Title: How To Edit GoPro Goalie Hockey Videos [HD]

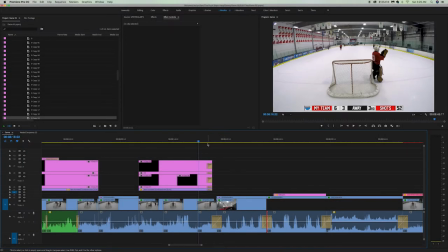(4:07)
So another thing that I like to add is a game stats and a season stats graphic.
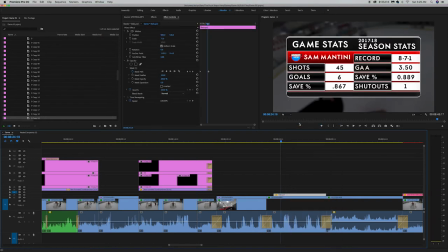(4:12)
And the reason I like to do that is so that you guys can see how I'm doing in my season, as well as what my totals were for that game.
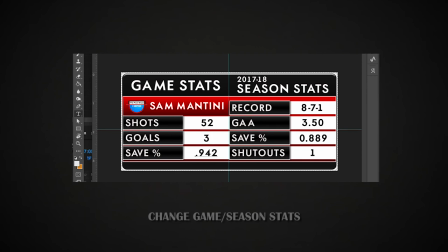(4:18)
Now I like doing this through Photoshop because all I have to do is open up the original file, make the changes, and then just by saving it, it automatically saves it in Premiere.
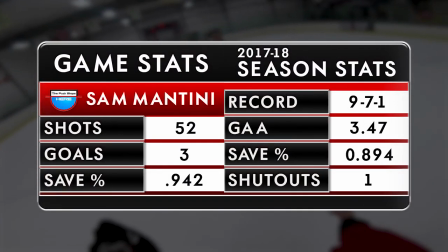(4:27)
Then once it's done, I put a little wipe transition to make it come to life.
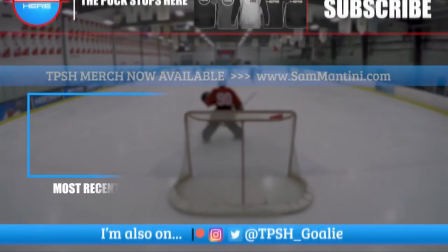(4:31)
Then I speak to the camera a little bit about the game, and then I usually end the games with this graphic, just showing you guys maybe my most recent video or a recommended video,
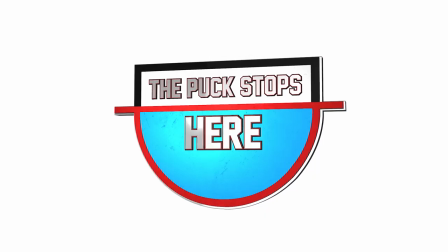(4:39)
and I always end the video with my logo. Thanks. All right guys, so that's the video. I hope you liked it, and if you learned something and want more of these, hit that like button so that I know. Now, if I went over something too quickly or I didn't even talk about it, Let me know in the comments if there's something specific that you want to learn, and if there's enough of you guys asking, I'll definitely make a video about that. So make sure you hit that subscribe button, and if you haven't yet, go check out
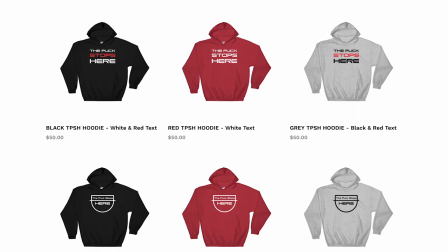(5:04)
tpshgoalie.com for all your Puck Stops Here merch, like shirts, hoodies, iPhone cases, mugs, whatever. It's all there. I just placed my first order. I'm gonna get a hat, I'm gonna get a mug, an iPhone case, I'm gonna get a sweater, a shirt, a bunch of stuff. So go check it out if you haven't already. And thank you guys, I truly appreciate your support. I'll see you in the next video.